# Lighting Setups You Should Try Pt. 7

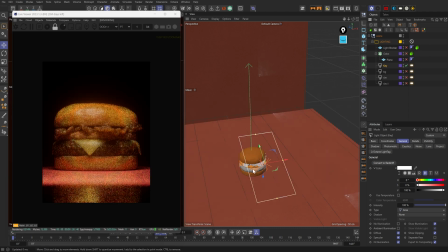11:18 gobo here turn this off and then turn off that plane you see how the difference here is that there's a much more light hitting the sides here so we don't want that or at least i didn't want that.
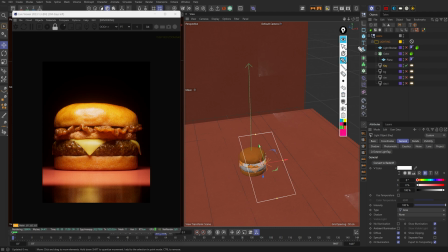11:32 So what I ended up doing was getting a plane, putting that under a cloner, setting the count on the X to 2,
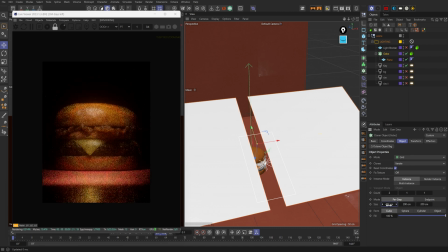11:39 and then with this distance slider I can control how much light I want on this,
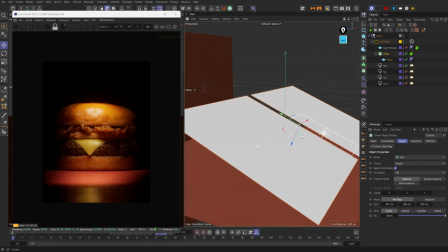11:46 at least on this sliver of the burger. And then if I want to make that shadow a little bit more pronounced I can bring this down like so.
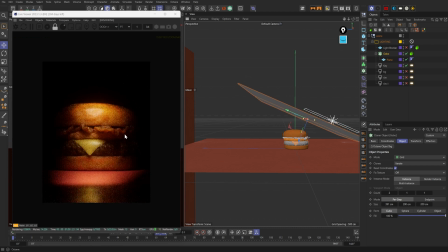11:55 You can see that this line, this definition gets a lot more defined.
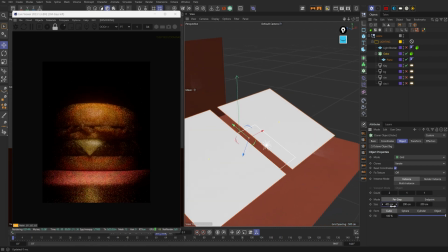12:00 And I'm going to bring this up a little bit more. Let's go to 408 or 409 is where I had it. So this was kind of like a middle ground. The last one was a little bit too dramatized, but this one looked really good. So I kept it like that. All right, so let's move on to the rim lights.
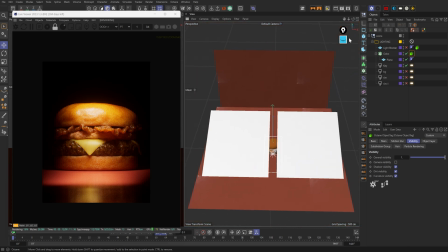12:17 The rim lights are pretty much going to be placed right about here. So right here and right here. And they're going to be pointing inwards this way, which is going to basically mimic what we had in the last setup. It's going to have two rim lights over here on the over here on our burger
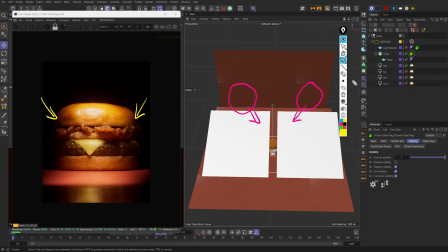12:35 and it's going to create this really moody but punchy type of look which I actually really liked. So let's go ahead and turn those on and you can see rim lights on this side rim light rim lights also on this side which is really nice.
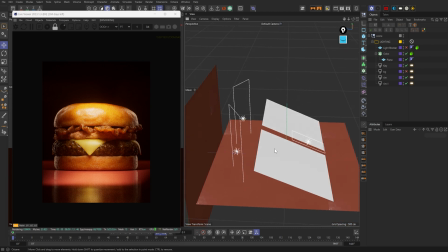12:52 All right and then the last set of The last lighting I had here was on this background.
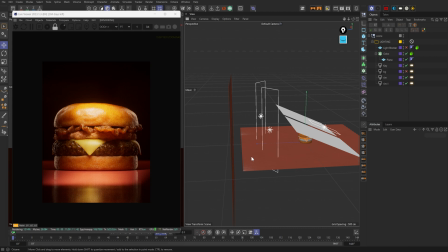12:57 I actually left some space between the background and the ground so that I can put a light right at the bottom here, which adds a nice gradiated light upwards, which kind of completes the look to be honest.
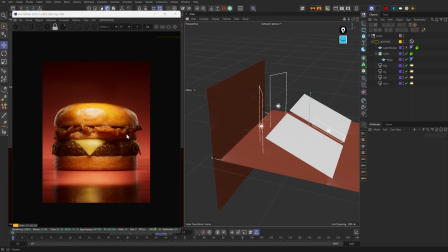13:09 I actually like this type of look where the light direction on the object itself looks like it's coming from the top down or the side top down, and then the environment light in the background has a light direction that looks like it's going up.
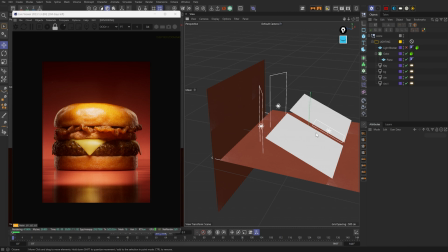13:26 Mixing those two together I think create a really nice sort of a juxtaposition and I think it works.
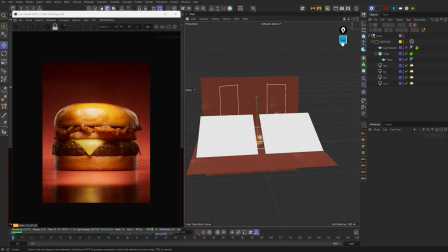13:33 The last thing for this shot was this part of the shot right here. So this part, this highlight was actually really distracting. so to fix that I added another
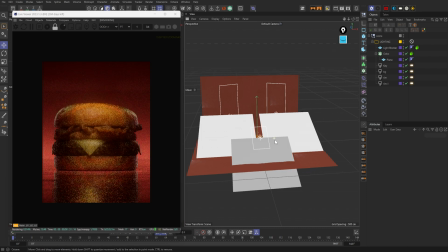13:45 plane and I placed it right here to kind of block that light
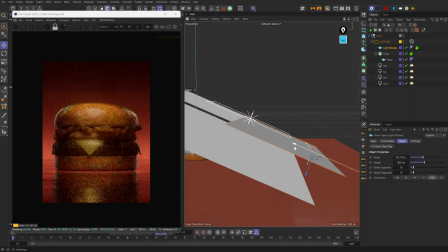13:52 if you can see right here see this light so if I move this up it's going to block pretty much the burger because it's going a little bit too high right here but if I bring it down just enough right about there we kind of take out that large highlight there's still some here but I'm okay with that because
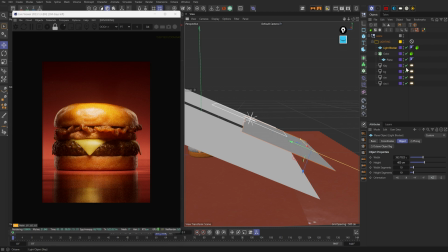14:11 it is closer to the subject itself but having no light blocker in there actually created too much of a highlight here where it became distracting so I added a play I added a light blocker here and
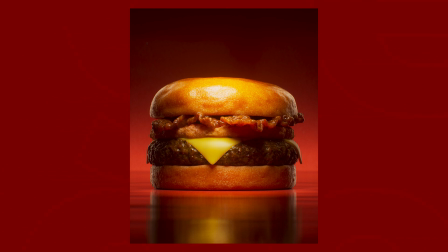14:22 I think it worked all right so that is setup number three